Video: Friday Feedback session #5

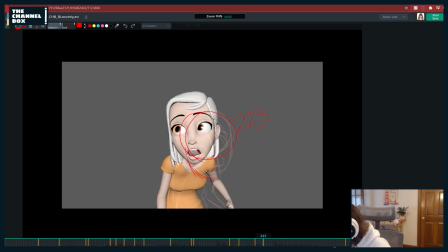1911s
And then she can basically still be here, right? So here's when she's still here by 2:23.
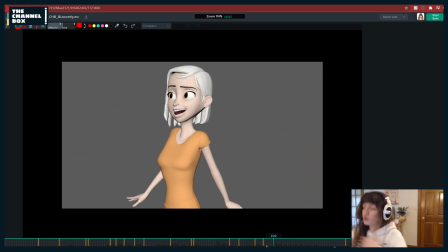1929s
And then you have like 10 frames to go and get her up into this pose, which I think would be nice, just to like make it snappier and like just basically tone down that movement of the body, have it be isolated to just the head and a little bit of supporting movement of like the spine, and then she snaps into this pose.
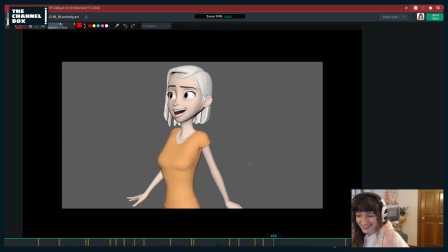1947s
I think that'd be really nice. Also, hi Nicholas, long time no see. How are you doing?
I haven't been.
Here, I might try to get just a little bit more of like,
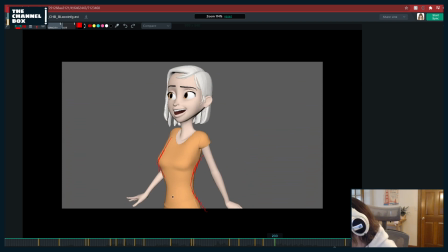just get this back maybe out a little bit more. You know, something like this. Really push the shoulders down.
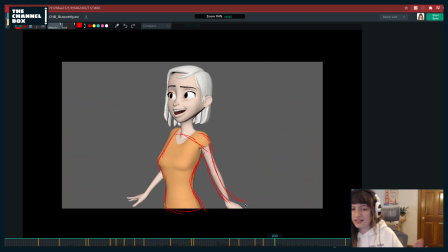1985s
Maybe get this arm out so we can see it. Maybe get it, like, you could even cheat it a little bit, like, back in Z depth. Maybe get something like that. And, like, I would really get the shoulder down here.
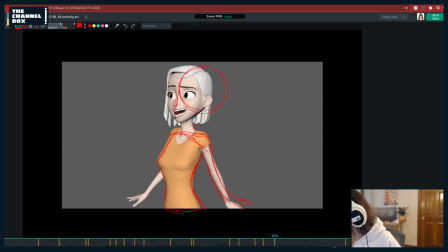2007s
Maybe not that far back, but I think it would be nice to see, like, no, it wouldn't. Just kidding. I lied. You know, maybe like a little bit more, like, rotate X on the head.
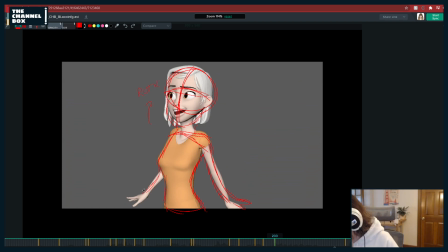2029s
And I like this. Just make sure you're doing bimbos. I like this hand pose. It's nice. Yeah, just something a little more pushed here. Also, AJ. Oh, wait, is it?
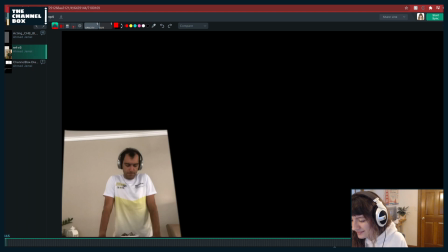2051s
I didn't even look here. I'm dumb. Okay. Okay, good to know.
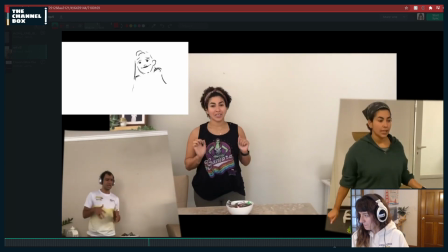2056s
Oh, this is like new reference too.
I'm sorry, and if it is any consolation, I have heartburn that is radiating in my kneecaps,
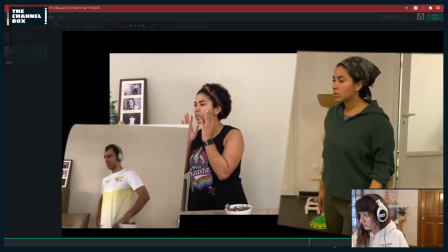2063s and I haven't taken a dump since Wednesday morning.
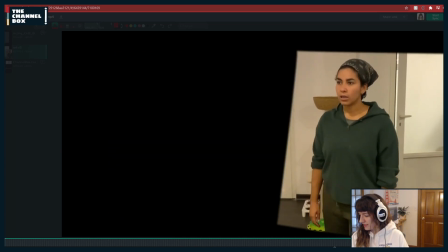2068s
Nice.
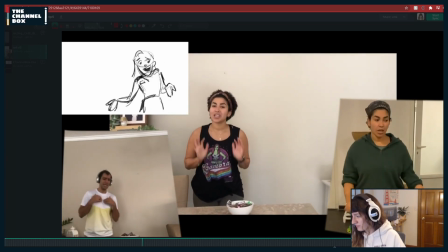2073s I'm sorry, and if it is any consolation, I have heartburn that is...
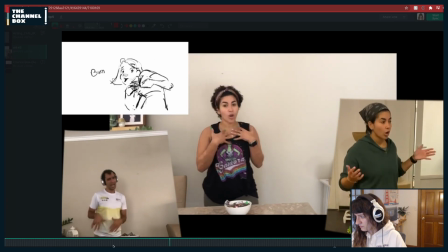2077s Sorry, and if it is any consolation, I have heartburn that is radiating in my kneecaps,
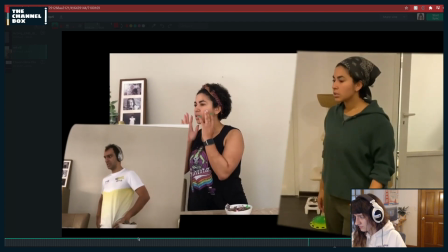2083s and I haven't taken a dump since Wednesday morning.
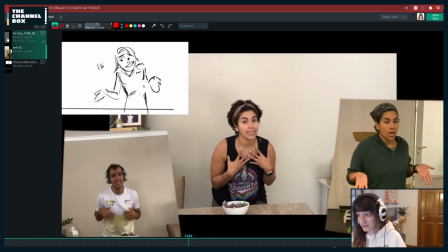2088s
Nice. Okay, cool. Now I know that your ref is here. Awesome. Yeah, I like that reference that she did too.
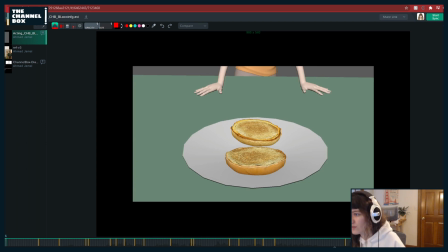2094s
I think it's nice. It adds a lot of the good things that we liked about all of them together, so that's a good resource to have when you're blocking this out.
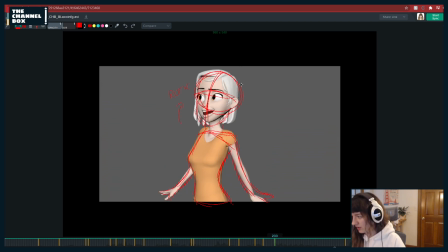2105s I haven't taken a dump since...
So, like, basically here, all I'm saying is, like, just kind of push this line of action a little bit more, especially in the spine. Right now, the spine feels like she's, you know, because she's just taken that breath. And I haven't, and she's about to go into the, you know, I haven't taken a dump thing here.
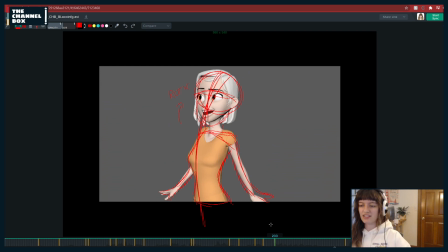2121s
So I'd love to see, like, just a little bit more of, like, continuing and, like, pushing that line of action a little bit, so.
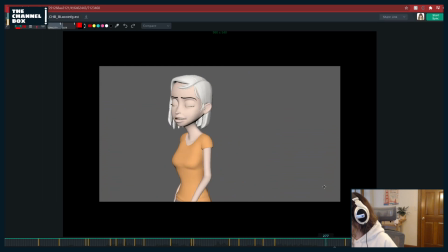2126s I haven't taken a dump since...
Watch out for her neck here. It feels a little broken. Like, how far forward it's jutting out without the, chest like coming down too, so I would just bring that back up, you know.
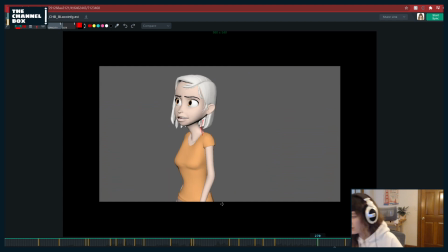2141s
And if you want to have her kind of like slump here, you gotta add in, you know, that body language too, and like bring those shoulders down and like forward, you know. So it just depends on what you want to do.